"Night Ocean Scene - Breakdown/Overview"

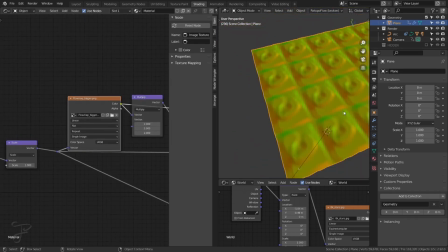So I actually started with this image I just downloaded on the internet of
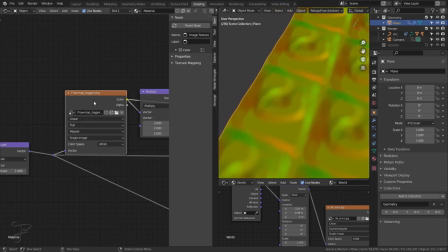a flow motion flow map I guess is what they're called and I followed a tutorial to do all this math stuff so we could pretty much ignore it but all this does is it takes these noise textures right here
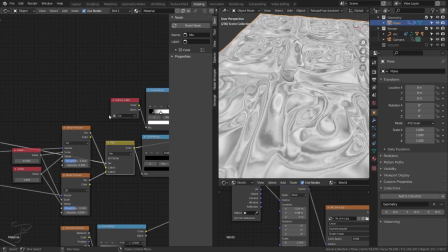and based on the flow map it distorts the noise texture so that's just
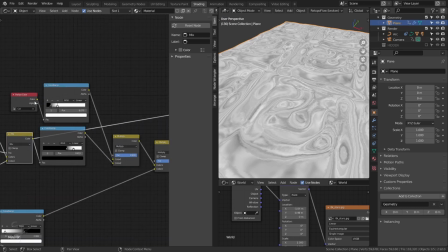that's what that is and the noise texture here is driving a um driving
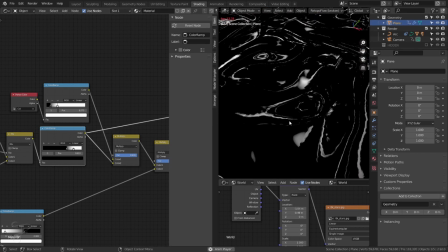these like areas of high contrast i just clamped it and
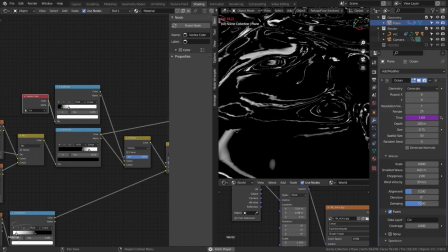that's being combined with the uh ocean modifiers foam uh vertex color so i just made a vertex uh color called col that's the default um and that's being written by the foam of the
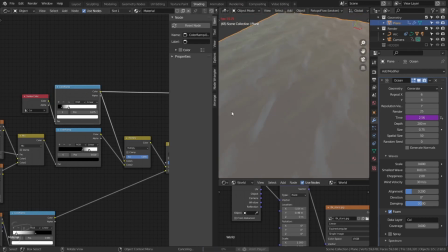ocean modifier which is just basically i think it's just the peaks oh it looks like
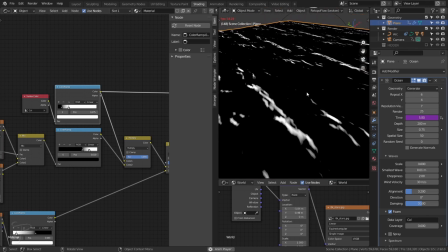it's not coming through oh it might not come through oh there it is it doesn't come through when it's playing oh there yeah so this is the foam vertex color it just
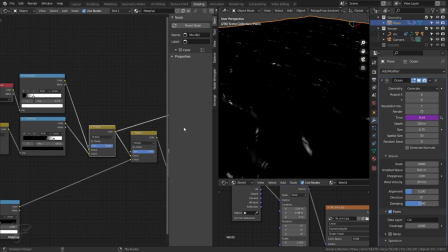it comes through as the peaks of all the waves so i'm just multiplying uh this one by this one to get just a slightly dimmer this one uh flow map so you don't
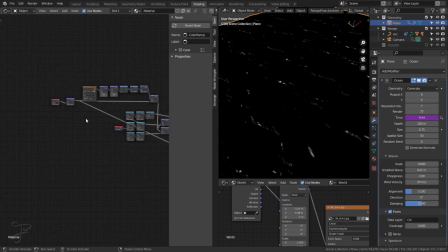really need all this flow map stuff because oh in the end all all i have is the the texture coordinates going into a scale node just for size going to
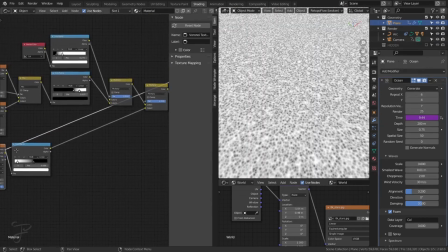Voronoi with these like little speckles that's being added to the flow
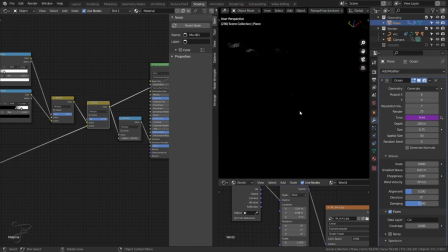map for texture let's see yeah just this so that as it moves you just see these like little highlights pop up and that's based on the flow map and the waves so that was all really that's like what
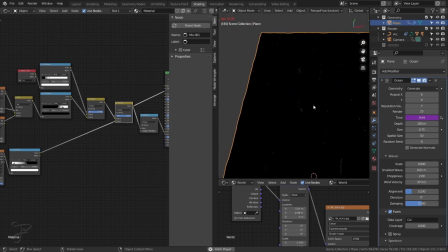got me started on this project is doing this like uh these like waves of
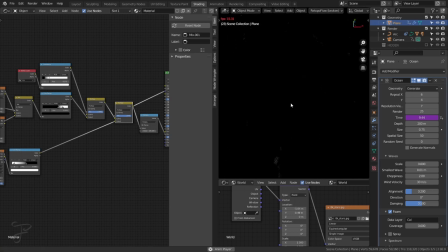little dots um they can get a good view of that
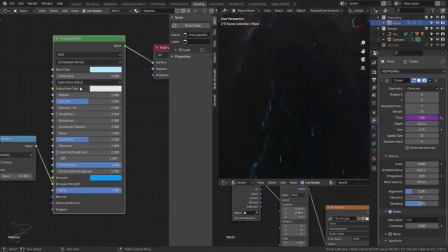anyway um and then it does just being put into a principle with as the emission strength being multiplied by
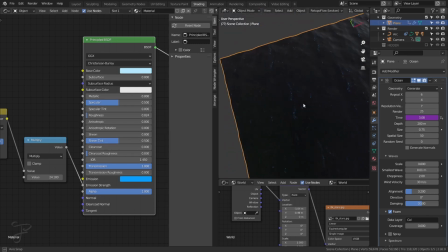24 and then this is just some basic settings to make it look like water so really the water is all of this with
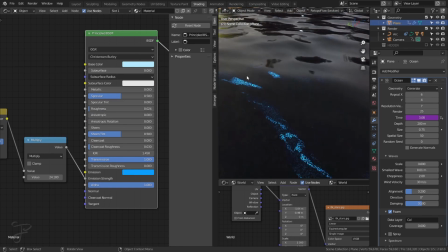a little bit of glow this like blue glow on top that's supposed to be kind of like the um i think there's a phenomenon in in ocean where there's a certain plankton or something that um is bioluminescent when it gets disturbed as a defense mechanism and so i was kind of doing the
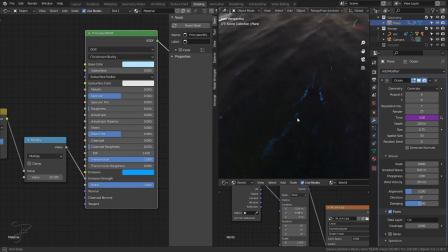thing where at the peaks of the waves where it's most
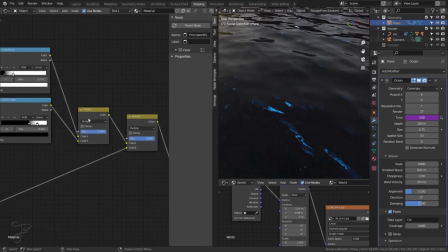being disturbed it high it lights up and uh there's this flow map
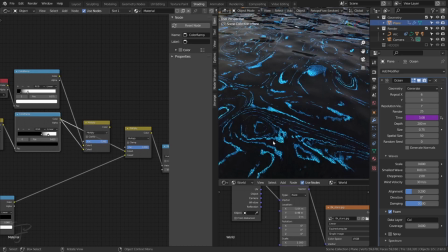to just give it some more shape other than that because yeah if i didn't have the peaks of the waves it would be way too crazy weird and then if i didn't have the flow map it would just be on every single peak of every wave so i just made it a little bit subtler with combining those two and
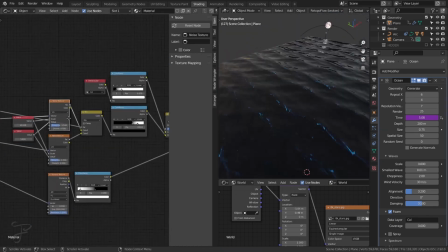this could really this doesn't have to be this flow map thing um this
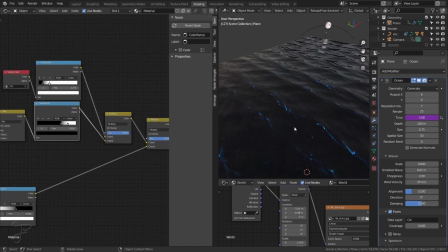like breakup pattern you could use the wave the wavetops
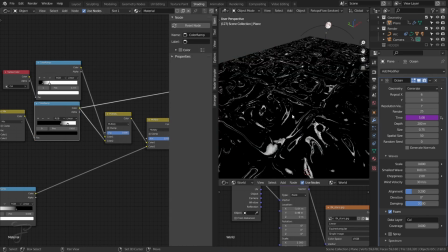here and then break it up with just a noise texture that doesn't move like this or even just animate the seed.
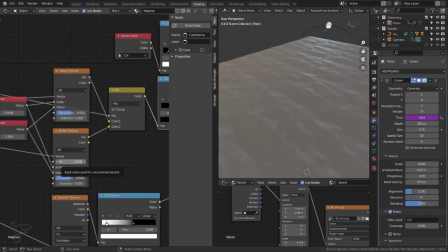If you go to a four-dimensional, you could type in hashtag frame,
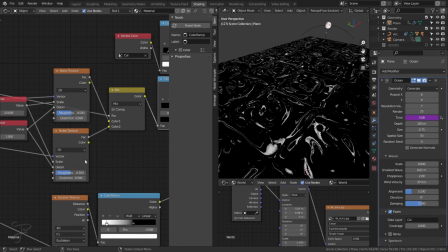and that'll just animate the seed value of that. So that would probably be enough.
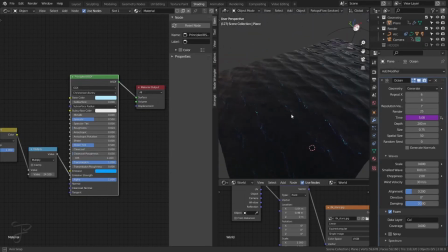The whole flow map thing was just the idea that got this started. And then really the rest of it is lighting.
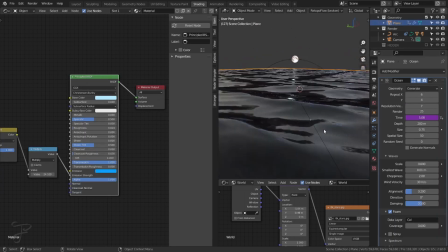So I already went over the moon. I already went over the water. It's just an ocean modifier. Animation and lighting.
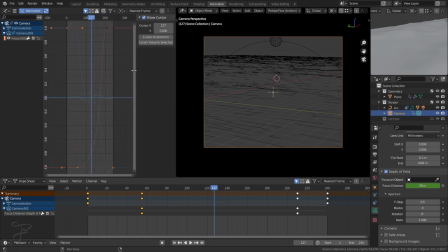So the camera is animated with, let's see, if I select the, it's got some focus distance.